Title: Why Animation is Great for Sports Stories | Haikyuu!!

In live action, you need good actors to be able to demonstrate emotion convincingly, But in animation, you can be more precise, more controlling, and show animation more directly because of how exaggerated you're allowed to be.
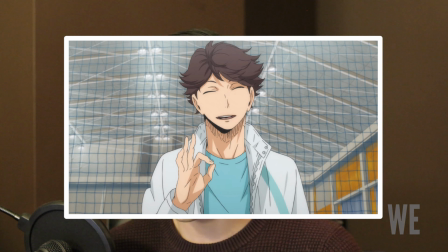[12:59]
For instance, Oikawa's first appearance on the show, he struts in the music blares. It's already a little over the top. Everybody stares at him knowing that they're in trouble.
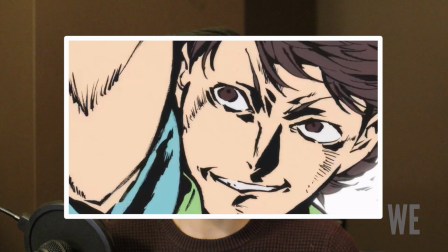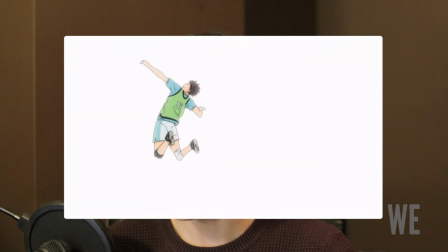[13:15]
As he makes his first serve, the background goes white, the animation becomes distorted, and this moment shows us a lot. It completely shifts the momentum of the game. It shows how skilled Oikawa is, how he can control the court, and also how fearful everyone is of him.
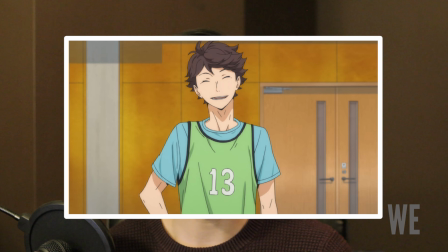It's these dramatic moments that are amplified further through the use of exaggeration, the character reactions, the change of color of the backdrop. A setter dump for instance, uncommon although standard play in volleyball seems like an unprecedented tactic in the show.
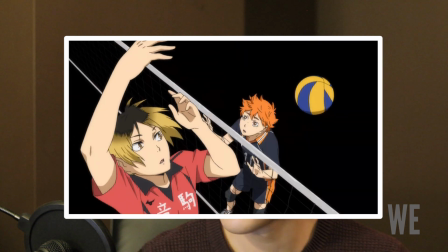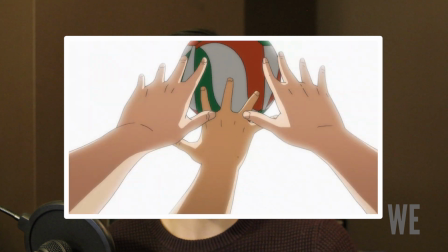[14:00]
Kageyama's one-handed set is godlike.
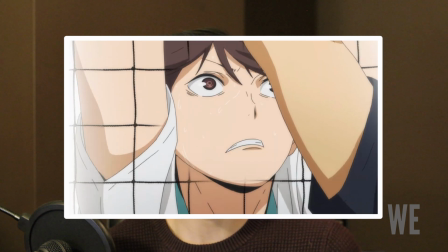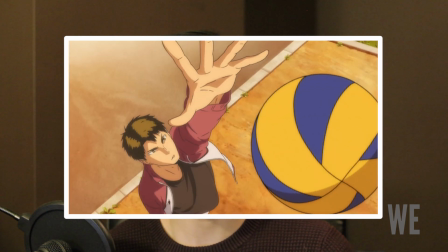[14:08]
Kanada's athleticism is unparalleled. and of course it makes the wins and especially the losses even more riveting.
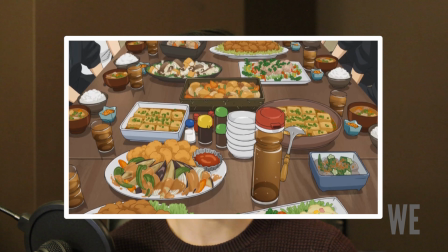[14:20]
The post-game meal at the end of season one really hammers that home.
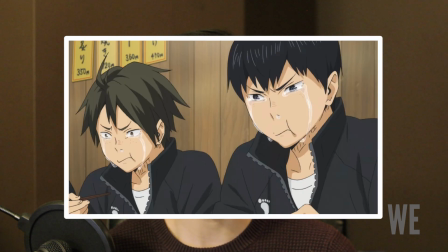[14:25]
You have the big globs of tears running down everybody's face as they consume extremely large mouthfuls of food, yet they sit in complete silence.
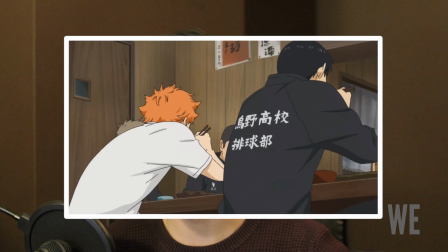[14:35]
From every drop of water, every streak of air, every backlit or toned-down backdrop, it gives potency to every emotional moment.
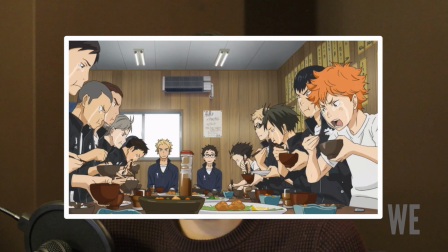Let's also take a look at how the show exaggerates character type and personalities.
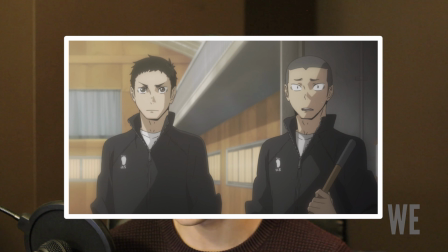[14:52]
A character like Asahi quitting volleyball because his spikes wouldn't go through is a bit much, but it really helps us get a deeper understanding of his character.
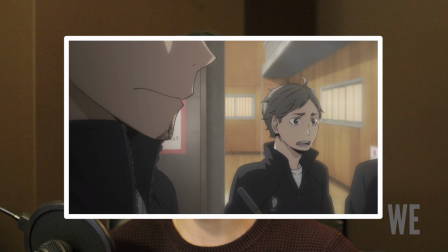[15:01]
He is soft, to the point where he can be easily discouraged. But of course, as the ace, it makes the payoff to his development even sweeter.
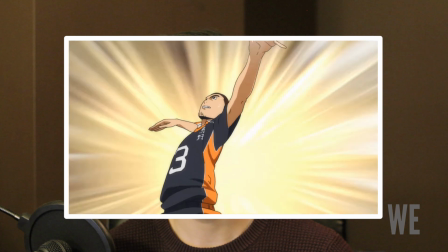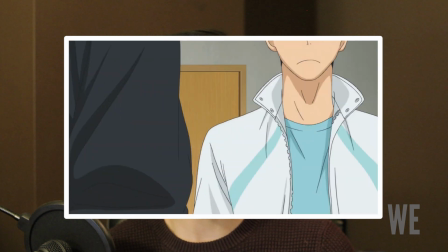[15:18]
Kageyama is the epitome of selfishness and arrogance. He is that dictator, he is the king of the court, but then… What were you talking about?
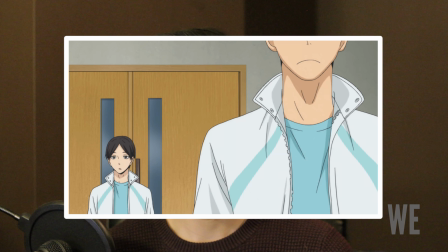[15:27] That was me.
Tsukishima is the most analytical. He is constantly thinking, constantly doubting. He is the most like a computer, emotionless and cold.
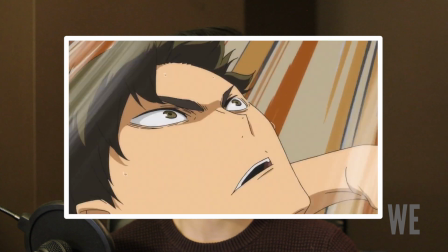[15:40]
But he has one of the best character arcs in the whole entire show.
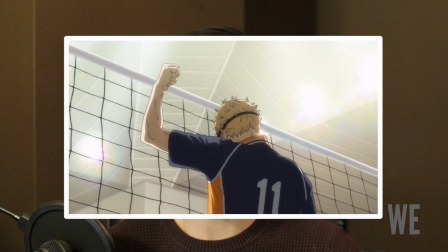All their personalities are extreme in one way or another, but it makes their character development, their character arcs, that much more meaningful. Which brings me to… So to continue as I was saying, the show does a really great job at developing its characters, but not just because of this exaggeration piece alone. The show understands that every character needs an underlying weakness.
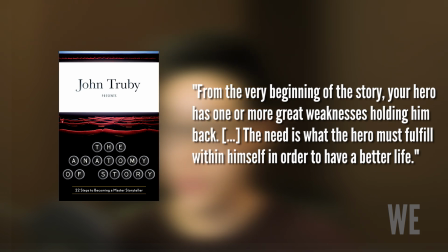[16:18]
John Truby states in his book, The Anatomy of Story, the weakness or need is what is holding the character back from succeeding.
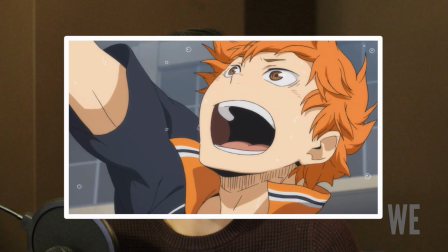[16:26]
This is known as a psychological weakness. Hinata isn't skilled enough to hit a volleyball properly, Tsukishima is not passionate enough,
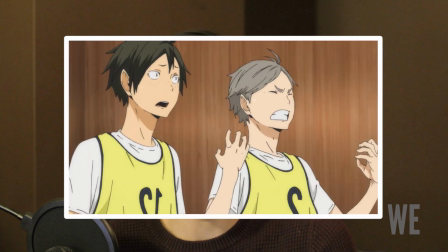[16:34]
Kageyama is too selfish, and the rest of the team, they're generally one-trick ponies with only one skill that they specialize in. In addition to these weaknesses, John Truby emphasizes the importance of moral need.